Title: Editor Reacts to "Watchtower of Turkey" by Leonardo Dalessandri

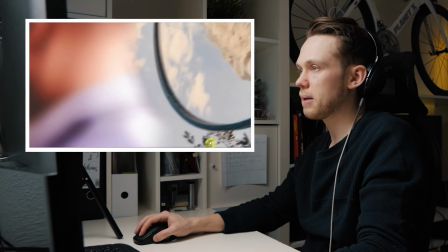[8:10]
This was a very cool transition.
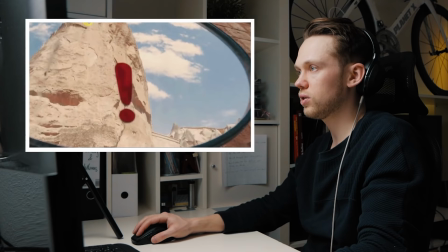[8:11]
If you look at this here, someone is walking in front of the camera, then it gets blurry and here he masks out to the next shot in which you see this mirror, but you first don't realize that it's a mirror,
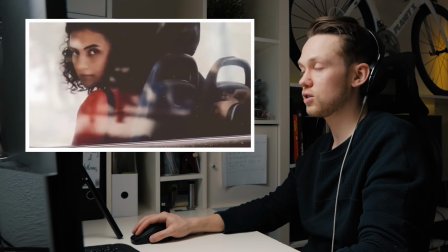[8:19]
you only see the stone because it goes so fast. And then he starts walking backwards and you still see the reflection in the mirror.
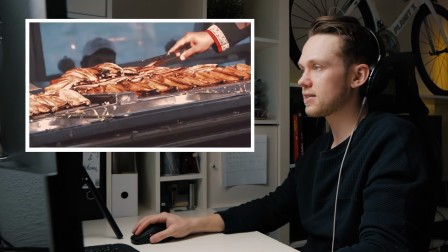[8:25]
So if we look at this again Pretty cool, right? And the cuts go so fast and here he's matching just a lot of very similar imagery So the fish being
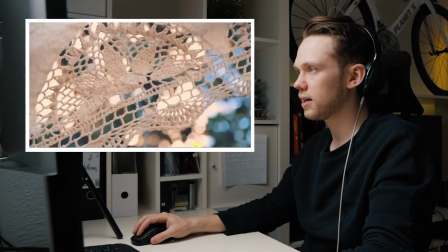[8:33]
caught then fish transferred in the bucket and these all last just maybe a half a second or so
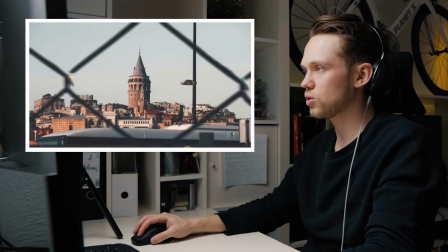[8:41]
Again hyperlapse locking in front this one was super super fast where he added a lot of shots behind each other So here's the hyperlapse going to the right comes
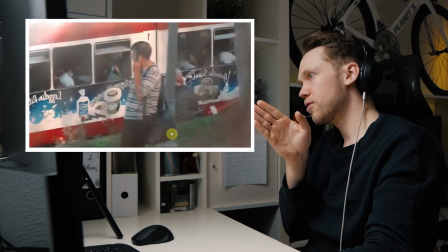[8:48]
first then another motion to the right only a couple of frames Until then you see the guy throwing to the right bird flying to
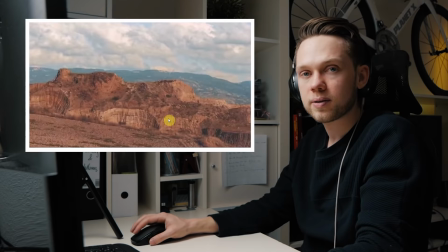[8:55]
the right three frames of a train while the camera is going to the right And here's super super fast cuts.
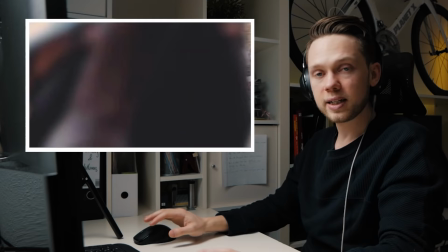[9:00]
It only always lasts for two or three frames Hyperlapse birds another hyperlapse He's doing a lot of masking So when someone or
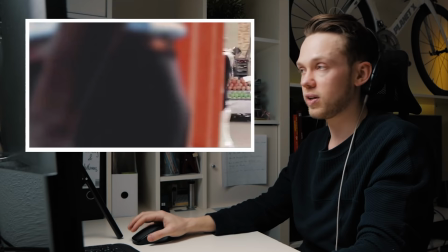[9:08]
something is in front of the lens from the actual object that he was filming and uses that as a cut to the second shot
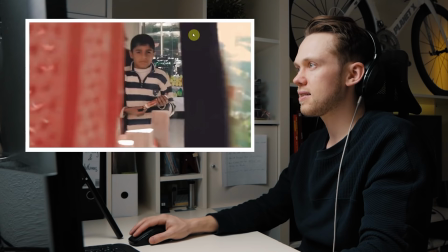[9:13]
This was pretty cool. So here you see the boy appearing and at the same time on the right here comes in a black frame.
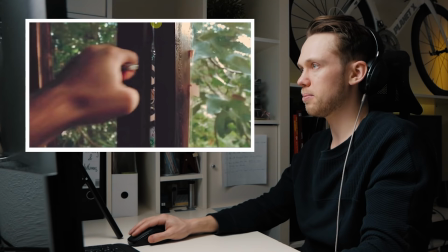[9:19]
It first looks like this is in the exact same shot as with a boy but then when he closes the door you realize no this was actually the shot and he only masked it out and there behind that you saw the boy. Super cool. And matches it to closing the door and then a new door going all the way through.
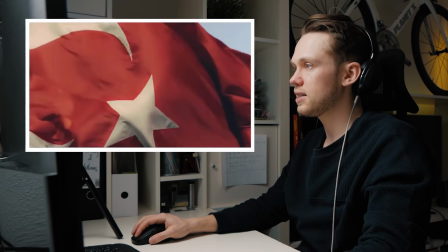[9:35]
So this door closes like this and goes open on the other side. super super cool more hyperlapses here again he's matching
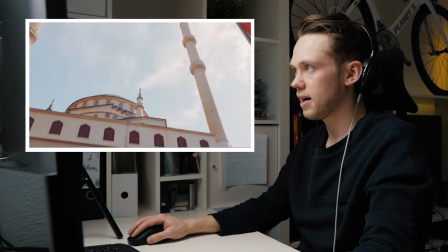[9:42]
the motion of the camera going up the camera moves up this looks like he shot it from the window of a car and then another flag coming to block the shot and
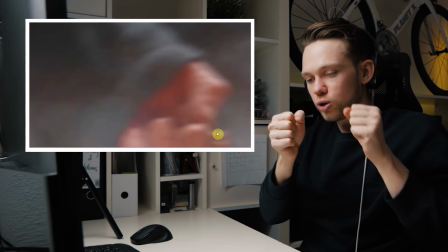[9:50]
then reveal the next one behind it the watchtower if you look at this now it looks like one fluid
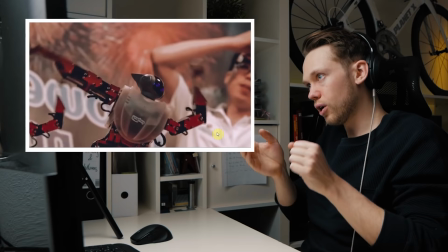[9:58]
motion in which he took the camera and waved it like this but it's all individual shots that he cut whenever it was blurry and then added next to each This is very blurred,
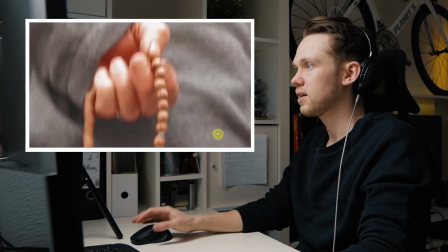[10:06]
the camera moves to the right, a new shot, the camera moves up and down, a new shot.
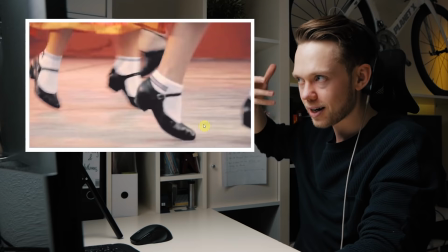[10:14]
Listen to the sound, especially here. It makes such a difference if you not only see someone drumming, but you actually hear him drumming.
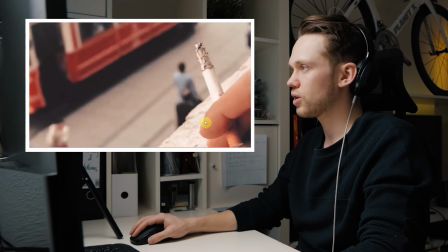[10:22]
And now this is probably the fastest part of the entire video. So let's look at this one again.
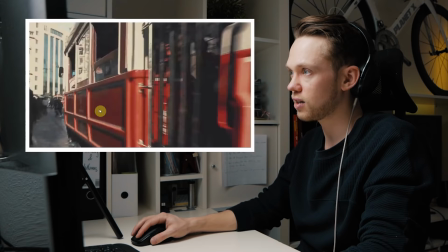[10:28]
Goes from this shot of the cigarette, the train, he matches it to another shot of that train, but a lot closer.
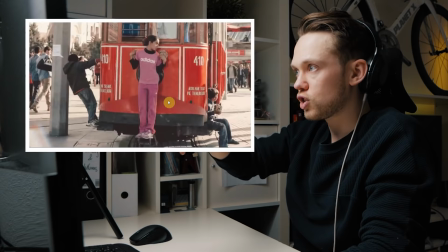[10:34]
Then here he zooms in and matches that to a new shot of a similar train.
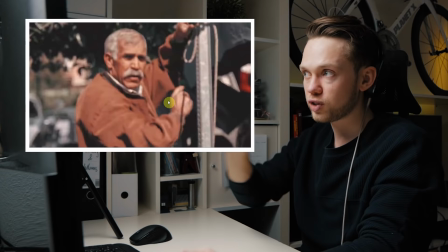[10:38]
He starts zooming in and then continues adding several shots behind each other with faces, but all this motion of zooming in.
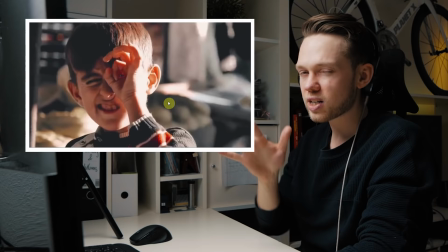[10:45]
Zooming into the face, zooming into the face, zooming into the face. And that was like four or five shots in a row with each like four, five, six, seven frames maybe.
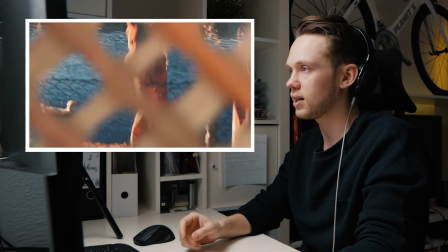[10:51]
And that gets super, super engaging and interesting to watch. You can't process it that quickly. Let's look at that again. Here comes the train.
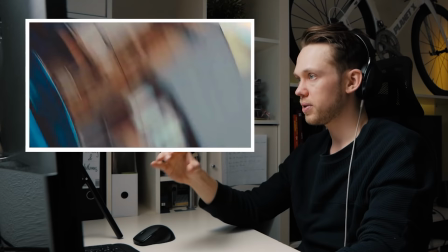[10:57]
Zoom in, in, in, in. and then he goes out. So first he zoomed in on the faces and now he's adding like 10 or 12 in a row where he's all zooming out.
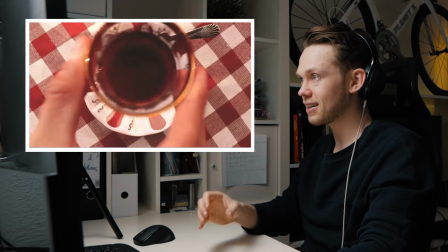[11:06]
There's always this motion backwards, moving back out of the picture, back out of another picture.
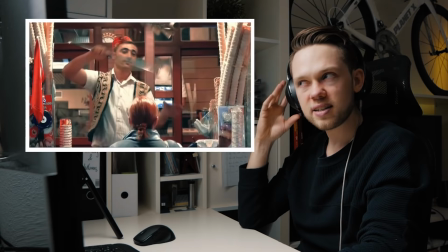[11:10]
This time moving the glass down from the teacup, moving back. Listen here again when the ice cone hits the bells.
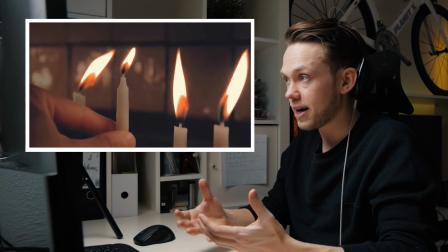[11:20]
And this was the fastest paced part of the song and now he really slows the tempo down.
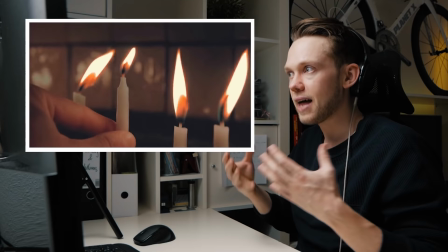[11:25]
So for all of you who are beginning and starting out with editing when there's a very very fast and high intensity phase in the music make the cuts much
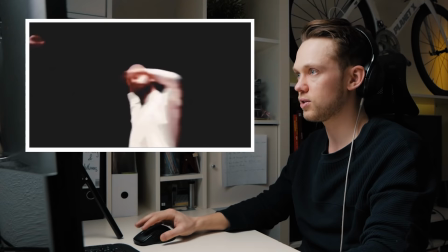[11:31]
faster and shorter and then when the music starts slowing down and breathing make the cuts longer less motion less intensity that's exactly what he's
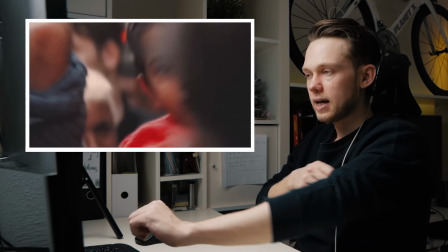[11:38]
doing here he's doing speed ramping when the motion goes lower and then speed ramps out of it and now at this point the video is almost over
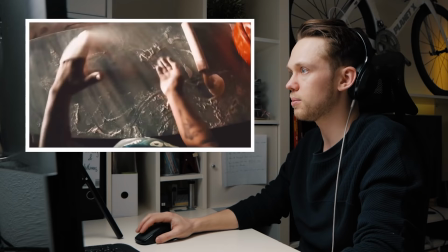[11:44]
but then in the last 30 seconds he really puts one more on top and adds like another super super fast-paced passage and that comes now
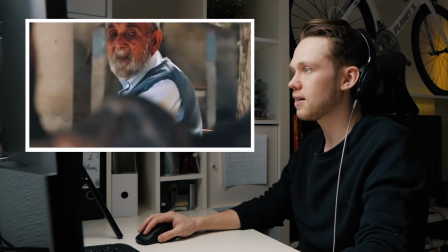[11:50]
so this is the most high intensity moment in the music so many shots you can't see anything that
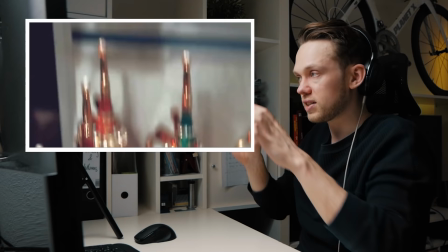[11:58]
was so crazy you just simply cannot follow because it's so fast let's look at that again so here what he's doing very often is he takes the camera and then goes on a shot and
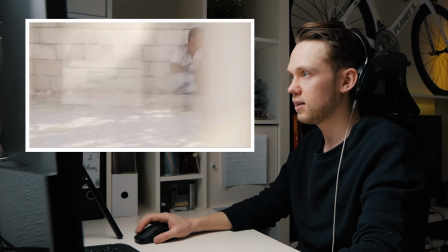[12:05]
in that motion you see so much blur and uses that one to cut that here then here is too fast you see one or two
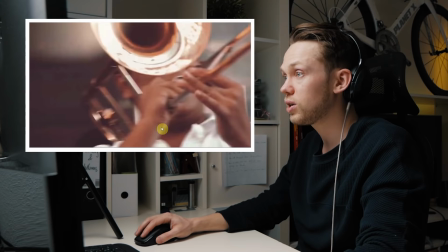[12:11]
shots of the crowd here then it goes to some playing cards then you see the woman only three shots and you see guys sitting in front of the
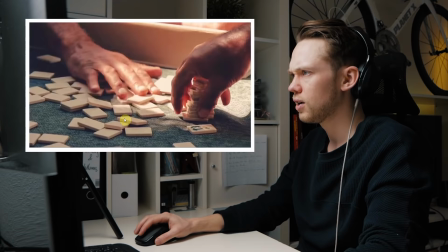[12:17]
wall only three shots then someone here with the trombone and it's so fast you can't even process it. That's what's flashing you so much.
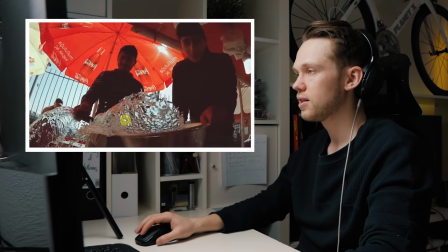[12:24]
Notice again here the moment that the hand is moving across the playing stones. You heard the sound effect to it.
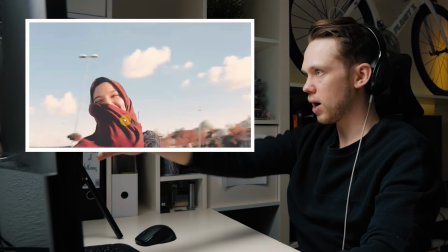[12:29]
The moment that the water came towards you it's zooming out twice. Now it starts zooming into the guy and then into two hyperlapses. This is just so fast. And it ends on those last few shots from the very beginning.
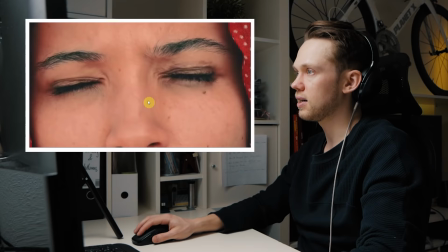[12:43]
If you remember that those exact shots here were in the very beginning of the video. What a crazy video absolutely no wonder that this one had several million views massive massive props to Leonardo so thanks so much for everyone who has suggested this one if you want to see more of such videos suggest new ones down below over there is a playlist with six seven other of those videos if you like this one go and watch another one there until next time